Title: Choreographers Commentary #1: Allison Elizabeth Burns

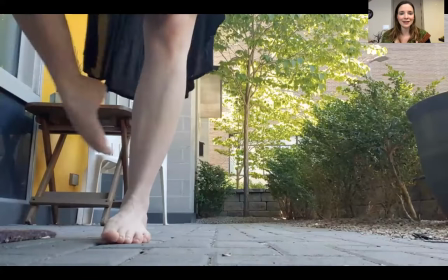The bare feet with the little black dress, here it is, the sneakers that you just saw with my more hip-hop
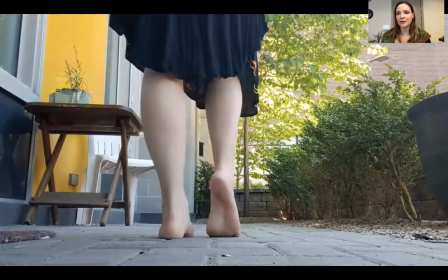gear and then the blue high heels with my kind of fun business
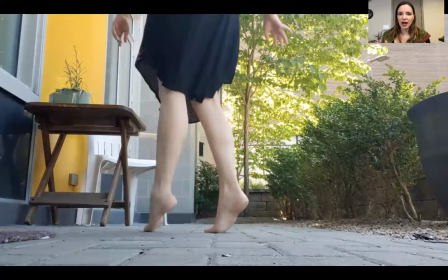tire. So there is a sway with the dress.
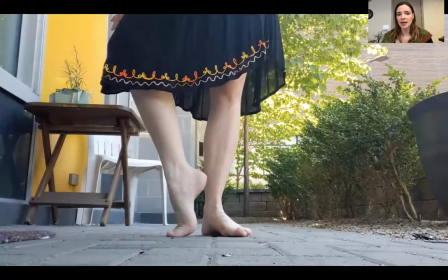I'm playing with how it moves and that translates into a lot of circles. I'll be doing a lot of circles with my hips and my shoulders and my arms.
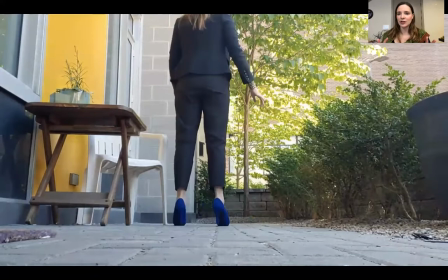For these heels, waves were key.
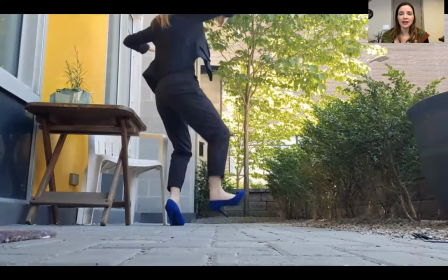Because I have less mobility with my feet, it was more about anchoring my feet down and then swaying the rest of my body.
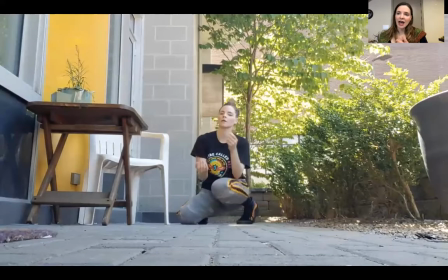So playing with the the difference between being stagnant and solid and fluid and mobile.
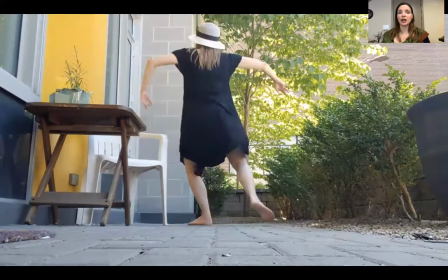And here with the sneakers, it's all about folding so folding at the at the joints folding
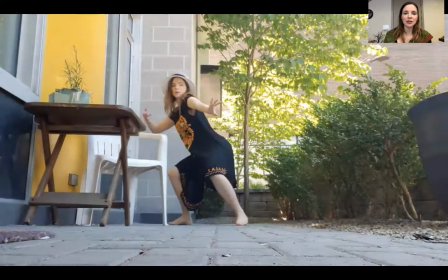my elbows holding oh here we go we see the circles now making the
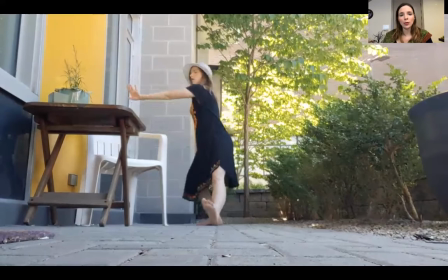dress move focus on my pelvis you
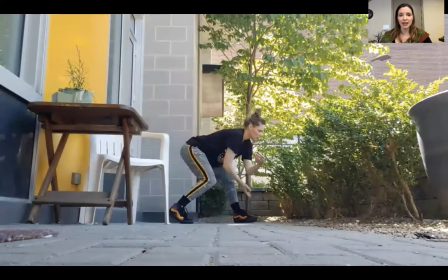can see my wrists are doing circles as well and here we go back to folding folding
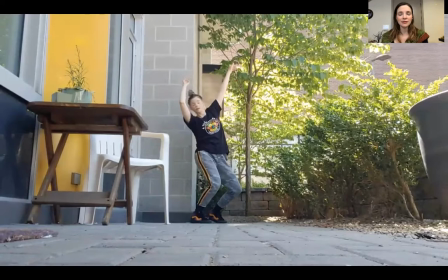at the knees folding at the ankles folding at the hips folding at the fingers and wrists.
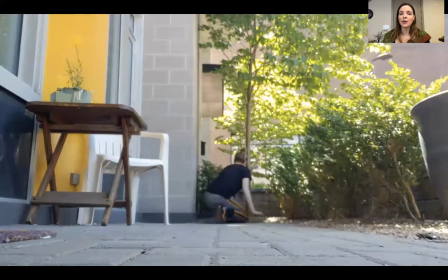Exactly. Here we go our wave again. You see that fluid upper body stable lower body folding against the wall.
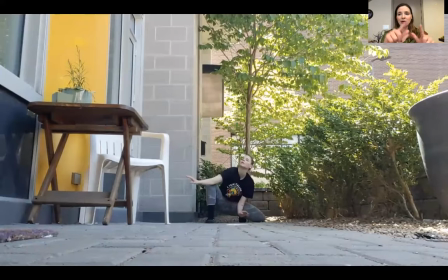Now I'm quite far away from the camera. You can see my whole body and you can see it in the context and we can remember now like how far we've come. And it's going to come backwards now to finish off the piece. You can hear the voice now
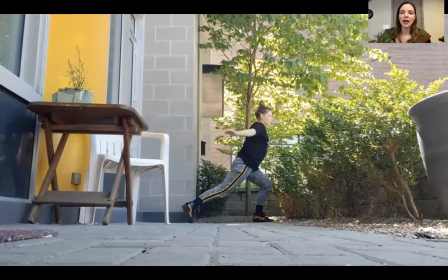of Erica Lee Martin, who is the composer of this music we're listening to.
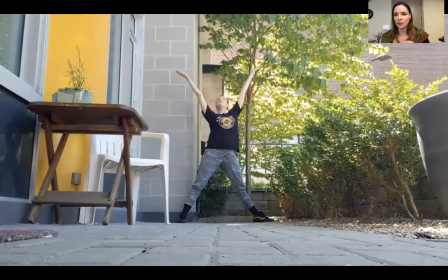It's actually a piece that does have lyrics, but she's removed the majority of the lyrics.
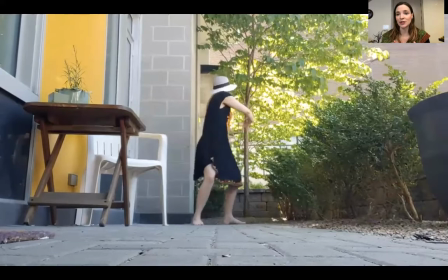This is like a pre-release because this piece was not yet released on her
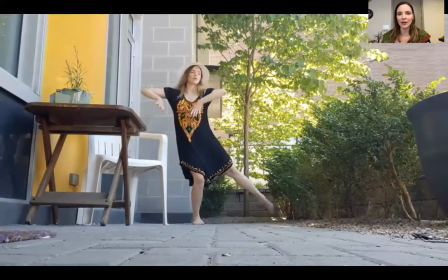latest album with the full lyrics when we agreed or she agreed to let me use it for this music video.
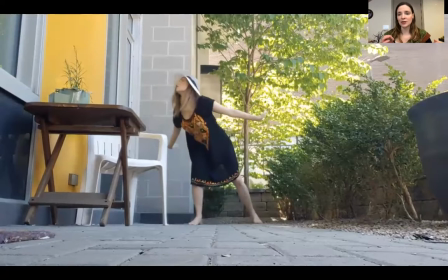So what she did she took a look at the the video edited and all and proposed this song as a match and then once we agreed that yes
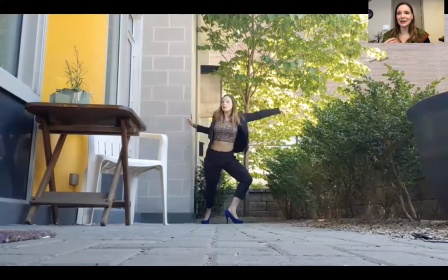this is a good match it had the kind of like fun personality quirkiness to it that that i think i was also exploring with the
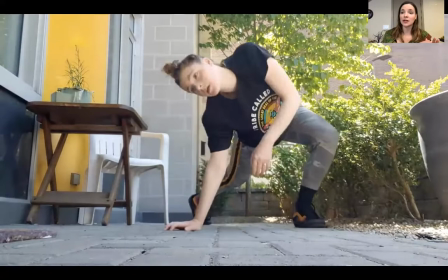choreography she then went ahead and edited the sound so that
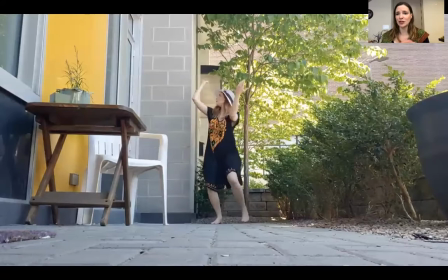it uh would build slower and kind of match more what i was doing
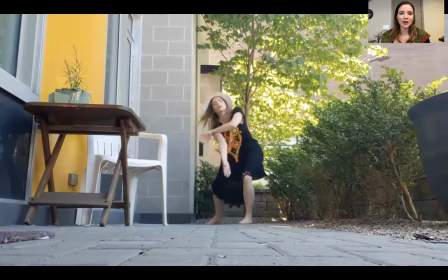and the rhythm just really kind of suited which is great and
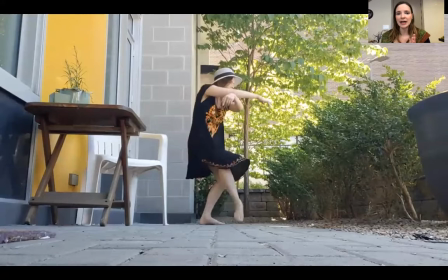that's how that worked out that was a really quick turnaround this whole project took me only a
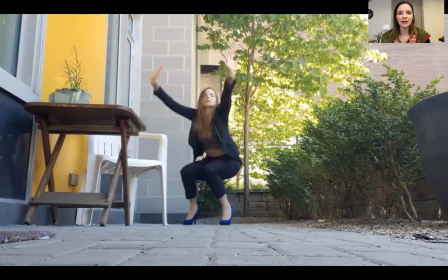couple days um from conception to you know coordinating the music with erica
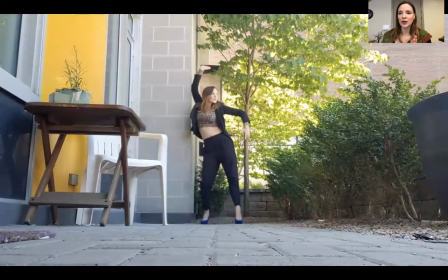filming editing all that beautiful stuff so it's a really quick fun
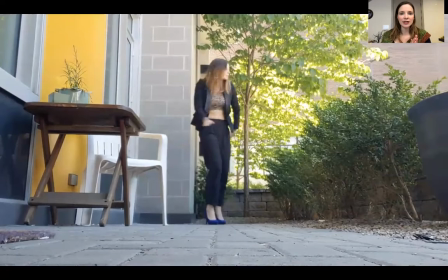project and it's something i learned a lot about um video creation kind of
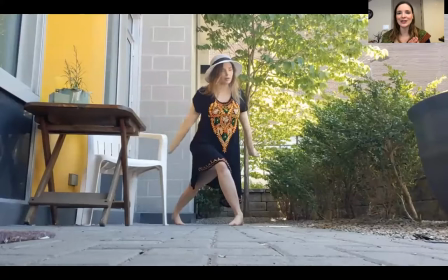post project this is a lot of exploring for me especially that framing that I was
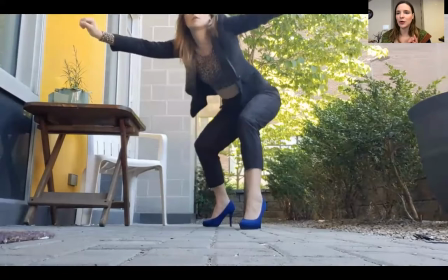talking so much about earlier was something I was really proud of exploring in this one
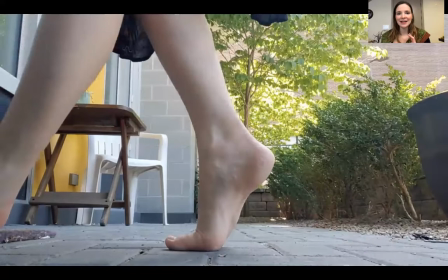something uh with room to grow I'm sure you can see all the focus elements
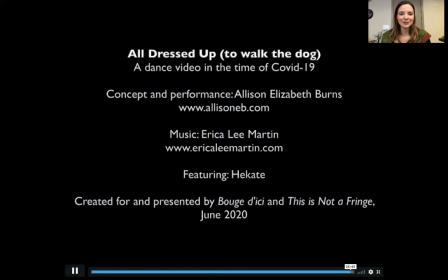there's little Heka to finish it off that was before she ever got her own haircut So there we go. All dressed up to watch to walk the dog, a dance video in the time of COVID-19.
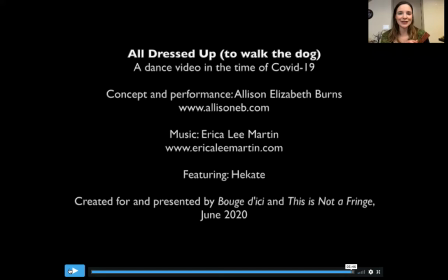So concept and performance. So I didn't actually credit myself as choreographer for this one, even though I've been saying it's choreography, but yes, I did improvise it. So I created the concept and I performed it. So those are the credits I gave myself. And then music, Erica Lee Martin, of course, featuring Hecate. And that's how you spell my little puppy's name.